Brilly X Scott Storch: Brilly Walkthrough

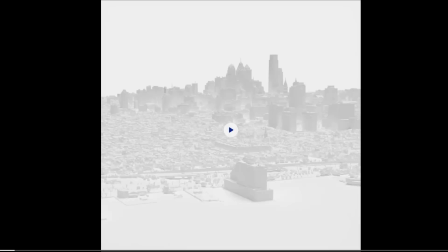Alright, so I'll walk you through this piece and a little bit behind the visual. So I knew I had to start out in Philly.
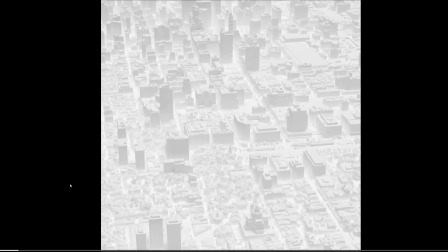That's kind of the roots. That's the place that we both started from. And when you're from Philly, you never let Philly go.
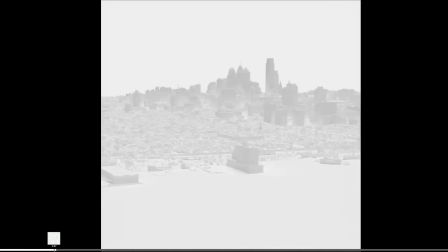Philly is a part of who you are and will remain a part of who you are. And so I kept Philadelphia. I wanted it to be all in white. I wanted this to be our blank canvas, right? No paint had been on this yet.
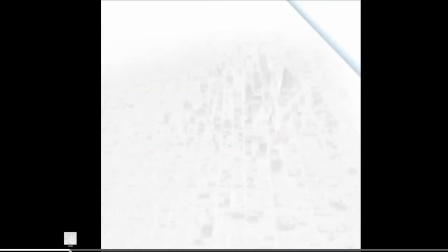This was the beginning of our creativity. And I thought, you know what, it would only make sense if I can seamlessly transition in from the city right into the piano key. Because when you're from Philly, you know, there's so much arts and culture, and that lives within you. And that lives within your creativity and your music forever. So the city had to turn into a piano key.
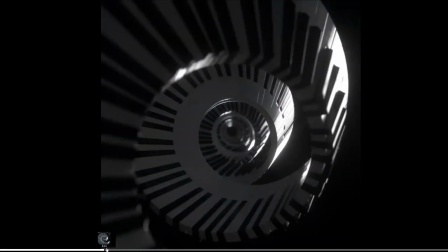And then we go into this endless loop of keys.
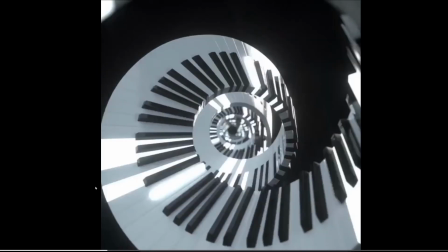And this loop of keys here, what it signifies is endless music, endless creativity, this infinite loop of constant creativity. And I think there's some kind of crazy stat out there that in one year,
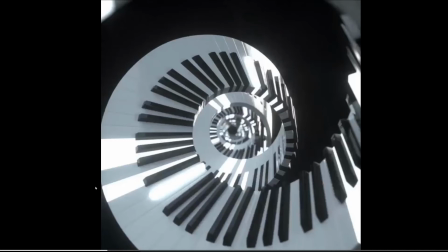Scott Storch had 85% of the songs on the Billboard Top 100. Like, absolutely wild. Like, absolutely just was crushing everything. and that was it. And if you notice certain keys lighting up here,
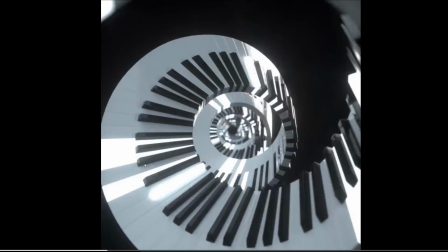those are actually Scott Storch's hand movement recorded that are triggering the response to the light.
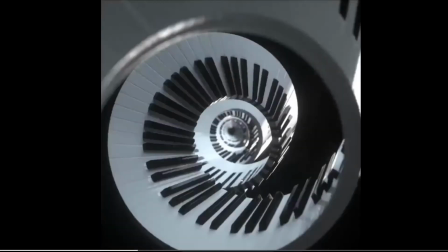And it's obviously keyed and timed to the visual of the music as well.
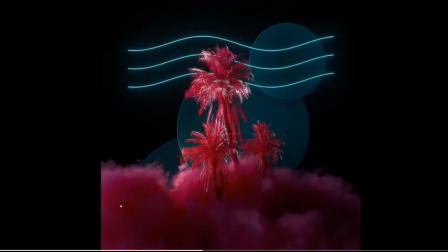Those are paired together. And then we zoom through this, this infinite tunnel of creativity, and we end up in Florida, right? And that's where all this big legacy was built. That's where the empire was built, and that's where Scott was just nonstop producing music.
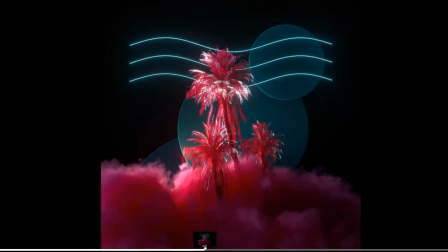And in Florida, I just wanted to hold on this a little bit. I just wanted to have it be really nice and audio reactive and just something we could sit here and just kind of admire the beauty of it for a little bit. And that's exactly what i i wanted to hold here because it's such a significant part of
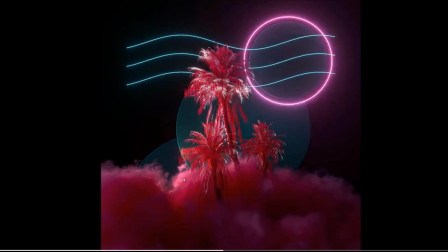his journey and and my journey as well um let's just take this in because right after this is the beginning of a downfall
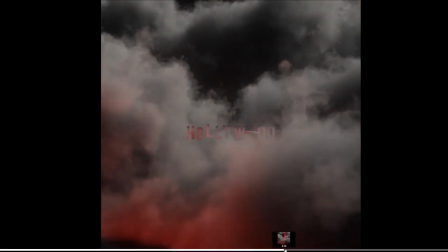and we go and it's kind of got this more like demonic haze and um you know harsher more you know red and like red lasers coming down.
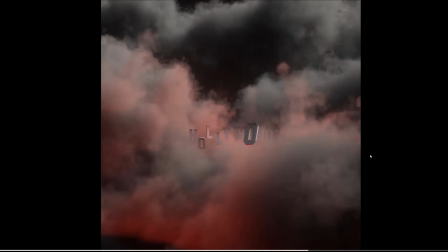It's got a more menacing feel to it. And this is where Scott began to have an addition towards cocaine. He was with some Hollywood figures at that time and introduced cocaine to him.
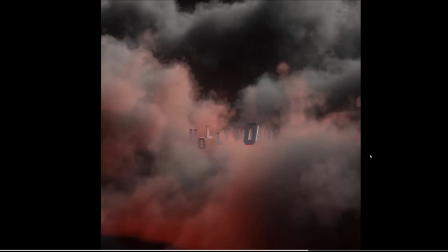And this is like one of the things that I really love about Scott too. He doesn't blame anything on anybody else but himself. So note that first and foremost. He says no one put the cocaine to his nose but him. You know, like that's that period, you know, and so I think that's like truly respectable because,
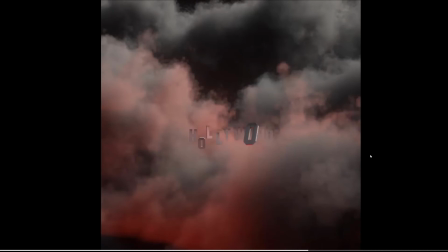you know, it'd be very easy to pin that on someone else. And this was the fall of his empire.
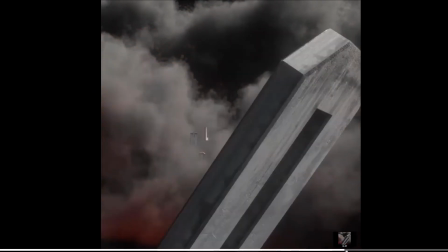And we go into the O on the Hollywood sign and we end up in a room of scattered,
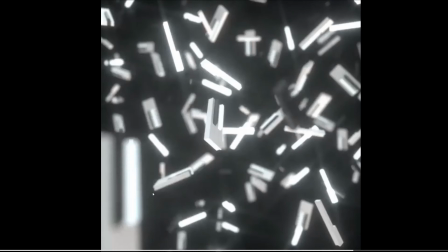kind of a black void of scattered piano keys. and this is the moment where no creation is being made. Life is just fractured and all apart. You can't play the piano anymore. You can't create music anymore.
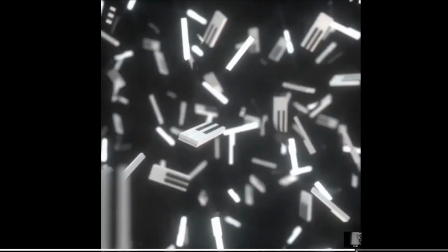Nothing's together in your world. And if we scroll though towards the end, if you watch in the kind of bottom middle,
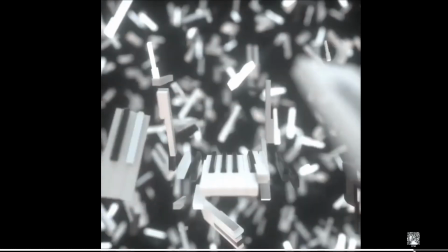you'll notice that some piano keys begin to start forming back up.